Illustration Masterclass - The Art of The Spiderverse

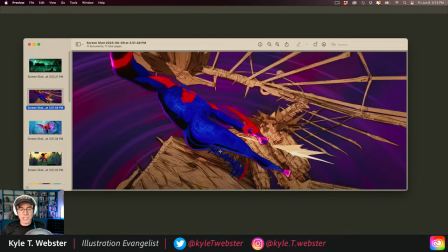752s
This is a suggestion of very quick movement, but instead of actually animating that movement by having you use fewer frames for the leg, in this case, to go from point A to point B, you actually fill one of those frames with a drawing like this,
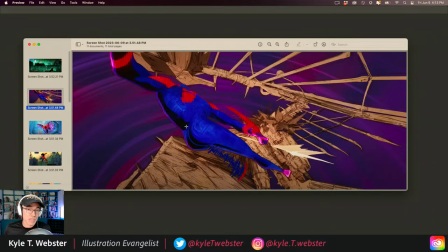771s
which is showing this element that's out of focus because it's moving too fast for the quote unquote camera to capture it. And so it's blurred, but this is drawn with line, okay, suggesting the direction of that movement. You'll see this throughout, and it's a really cool, really exciting and fun technique.
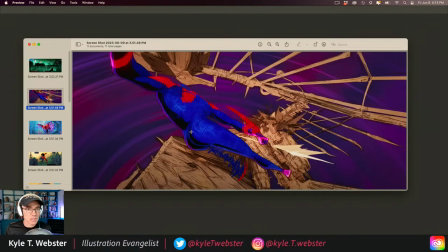791s
It's really pronounced in such a way that you can actually see it. If you're watching the movie, there are moments where, of course, this goes by very quickly, but your eye will catch that. And it just adds to that sort of comic book drawn feel, right? This is really like
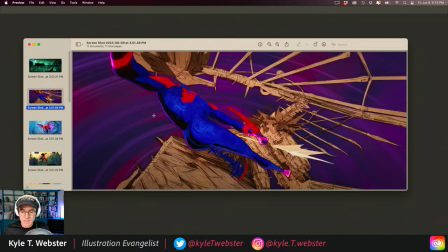808s
a love letter to drawing, this movie, I would say, and like comic book drawing techniques and things like that. That visual language that we, after so many decades, have come to sort of understand. If you look at Scott McCloud's book, for example, Understanding Comics,
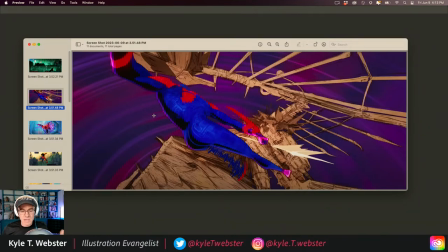824s
there's all kinds of great stuff in there about what things mean when they're drawn a certain way and how we just accept them, and it becomes part of the language we understand of comics and of illustration in general, okay?
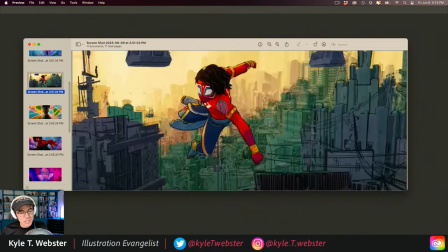835s
And one more thing I wanna point out here is occasionally you'll also get an actual solid outline. See this? It's pure line drawing. As if you were drawing this as a frame in a comic. Look at the foot, look at the knee. Everything is actually drawn. It's inked as a line art drawing with color inside.
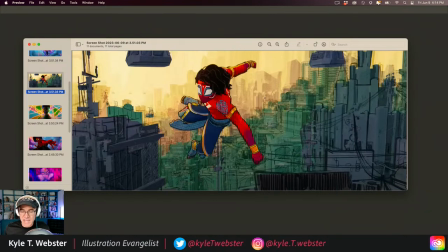855s
So almost the whole, you know, comic book aesthetic of ink, flat color, sometimes some halftone gradations and things. And then if you look at the cityscape here, a lot of selective line art to just suggest the busyness of it and the general forms.
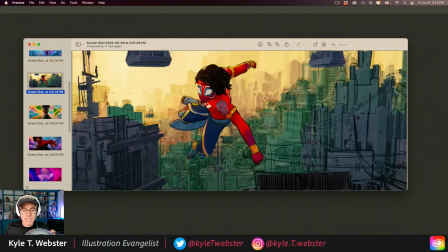870s
Okay, but then the colors are completely offset. They're coming outside the boundaries. This again helps to kind of push it back a little bit, but it also just creates this sort of jarring effect where things are not quite in register.
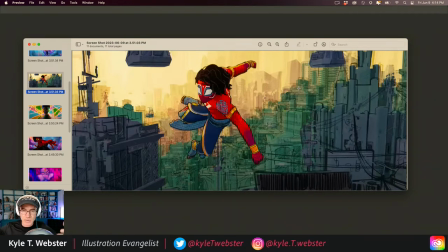887s
This is a really cool way to add depth and layering to that background. Note, this is very important. The simplification of the color scheme here. If we were to use a lot of detail and color in each of these buildings, okay, it would take away from the focal point, which is our hero character here, okay?
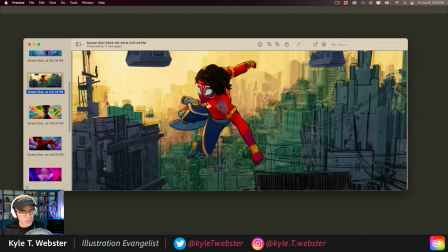906s
So we're just using this green all the way through. We're using this blue-gray for these elements that are closer to us in the foreground. And then for the extreme distance background, they're using a color that's closer to the color for the sky, the atmosphere, there, and that just with that atmospheric perspective is just pushing that back into the distance.
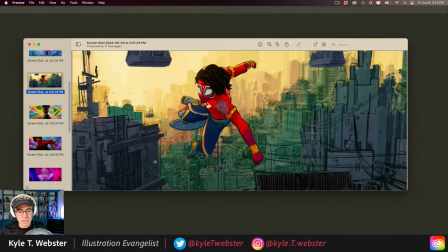923s
But that's a very effective way to work, paring down that color so we can just focus on the character here. Note how simply the hair is rendered, okay? We have a shape for the hair and just a few lines, right? Literally like five or six to just describe a little bit of the texture of the hair there. You'll see another example of this line art technique right here.
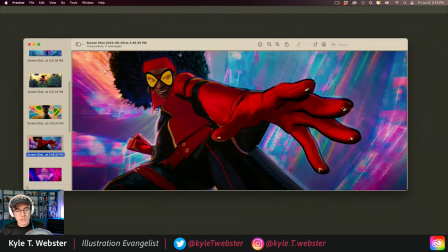942s
Look at that. This could be a comic book drawing straight from the page of a comic book. But again, it's really interesting how there are some areas that are not drawn with line, still mixed in, okay? This here, nope, this is all like, you know, painted, so to speak. You have shape right there.
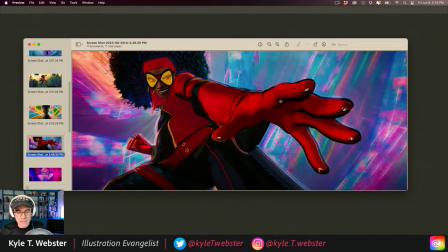958s
But then look at this rendering, okay? Look at the line art here. We're using actual line to describe form. What the heck? This is just coming out of nowhere, right? It's such a blend of techniques that you see, but you start to really kind of break it down and understand how it works the more you study it.
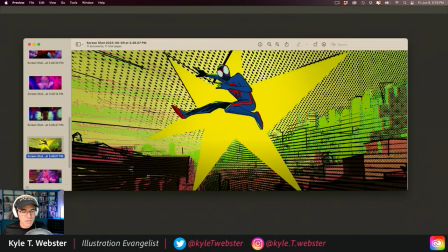974s
Like if I were to show you this, you'd go, yeah, this makes sense in this movie. Another line art drawing, okay? And then we have this big graphic shape behind, and then look at all this great activity we have in the background, just making it feel like, boom,
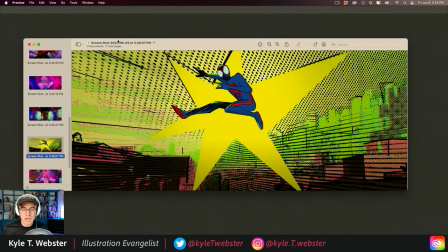988s
punching straight out of a 1960s comic book with the off-register halftone color, but then you have this crazy, crazy green color. This you couldn't even print that color, right?
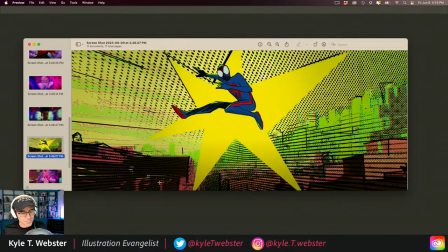1001s
This is screen only, and this is a screen medium. We're talking about a movie. But there's so much really to enjoy in that crazy frame, but we still know where to look, okay? We still know where to look with that really strong silhouette. Look at this. This is crazy. See this? It's almost like somebody just said, okay, I know I need to darken that leg and push it back.
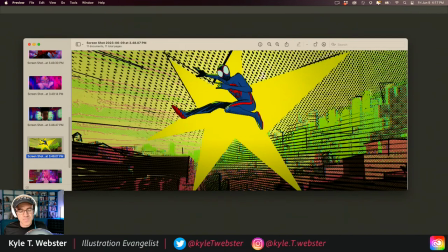1020s
This is our leg in the front. And I just don't want that to be, you know, feeling like it's on the same level or layer, or rather plane, if you will, as this leg. So I'm just going to knock it back. But to do so, I'm going to just do it super sloppy with a big, messy, shady line that's going to actually, look at this.
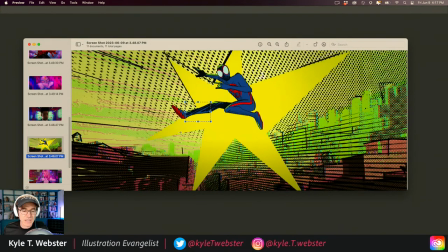1039s
That whole area actually pops outside of the line art itself that's containing this shape and containing the color. Like, who does that, right? Pretty nuts.
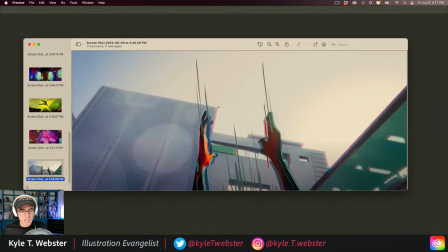1050s
All right, and just for this final one, I wanted to show this same off-register idea and everything we've seen, but look at this. Actual drawn lines to show the directional movement of the character. Is this necessary in an animated movie? You know which way they're moving, okay? But this just kind of sends it over the top again.
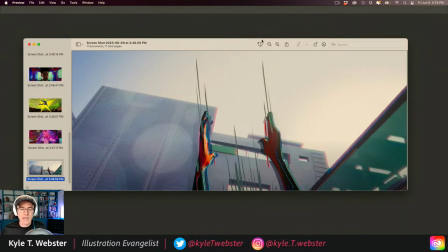1068s
We exaggerate. We push it further, and it's just so fun, right? Absolutely insane. So let's pause for a moment, see if any questions about what's going on here. I know I'm talking a lot, but I'm excited about this. It's really, really fun. Are we gonna learn some secrets about Spider-Ham? No, I'm sorry, we're not. But maybe you've got some secrets to share with us, Steve.
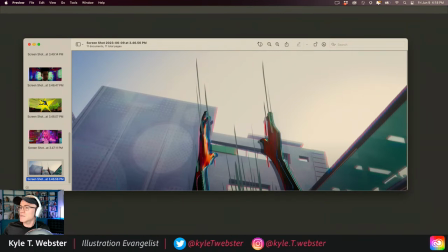1089s
All right, so what's going on? Hey, oh, New Zealand. Yeah, that's right, Steve's from New Zealand. I always forget that. All right, no questions or comments specifically. People are chatting in the chat, saying hi to each other. They're enjoying what's going on here with all this craziness.
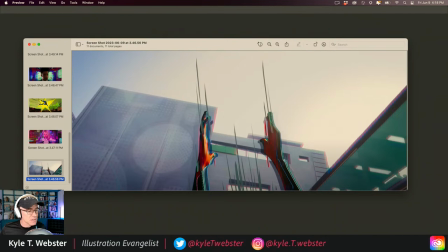1107s
So pointing all this out, yeah, this is a good thing to notice, and then you really kind of appreciate it the more you see it.
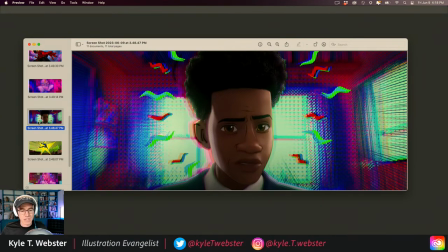1112s
We didn't talk about this frame, but like this is just more of the same. You can totally see what's going on here. Crazy, weird combination of rendering, okay? And then, wait a minute, we also have some line art. We have some halftone on top of the face in multiple different ways.
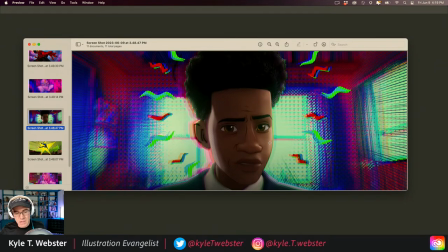1128s
We've got these diagonal line halftones. We've got the dot pattern halftones, okay? We've got line art for the ear, but everything's off register. Over on this side, which creates this like activity over there, this vibration, okay?
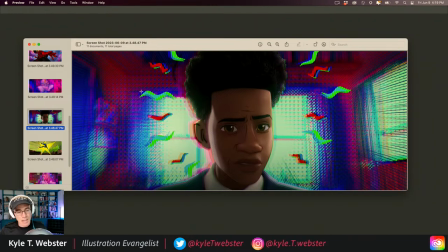1142s
And that's a good word to use for a lot of what you're describing when you look at a lot of these frames. And then there's that whole idea of things moving away from center. You see this in manga all the time. Look at these lines drawn this direction. Okay, everything's centering from this point here. We go zing, zing, zing away from that center.
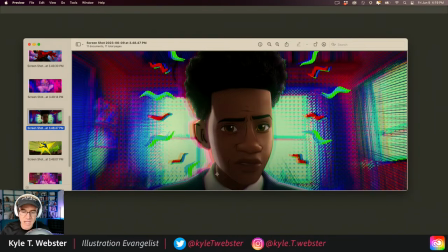1161s
And this creates a zooming in effect and a lot of motion, a lot of action. Very, very effective. Once again, look at the silhouette. We're echoing that shape with other colors, some more in focus than others, some color overlay effects.
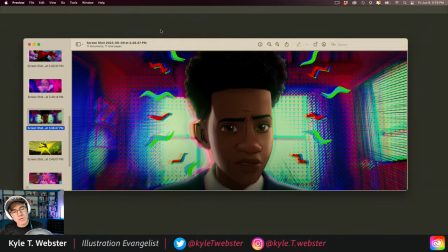1179s
It's just all over the place. It's crazy. So today, what are we gonna do? Well, we're gonna draw. We're gonna draw a little Spidey scene.
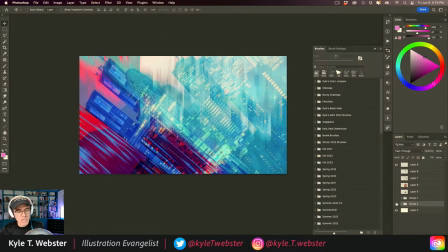1185s
We're gonna use this. Now, I want you to just check this out. Look at that. What is going on there? That looks kind of Spidey-ish from Spiderverse. Well, how did I do this? Yes, Imacorn, those are all screenshots from the trailer. How does something like this happen? Well, let me show you. This just literally took me like 3 minutes, okay?
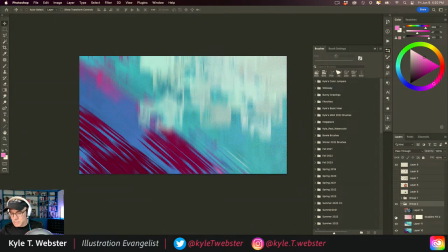1201s
And this is how we break it down. All right, I wanna show you what's going on here. All right, let's start with this layer right here. You go, well, how do you do that? Okay, let me show you, okay? Let me show you. We'll hide all this for a moment, and we'll just do it all over again.
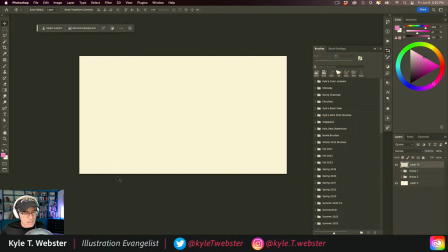1215s
You ready? Here we go. I'm gonna get rid of some miscellaneous layers we don't need. Now remember, custom brushes are your best friend here. So let's open up our brush sets and let's see what we've got to play with, okay? I'm gonna kick you all back to the winter 2023 brush set right here, okay?
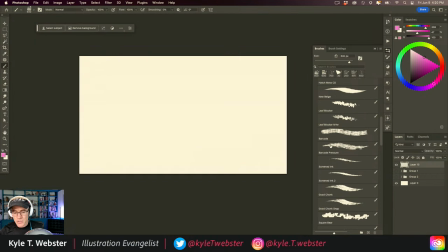1232s
This is available to all of you. And there's a brush in here called Barcode. All right, and I'm just gonna slam it in with the barcode there, kablam.
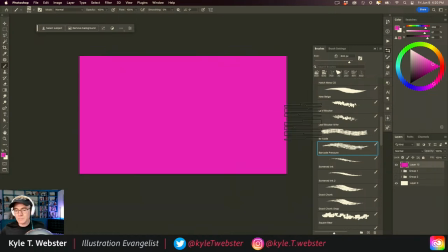1240s
And let's do this. Let's just go ahead and grab a bright color, throw it down, and we'll push it a little cooler and a little darker. And look, I just do this.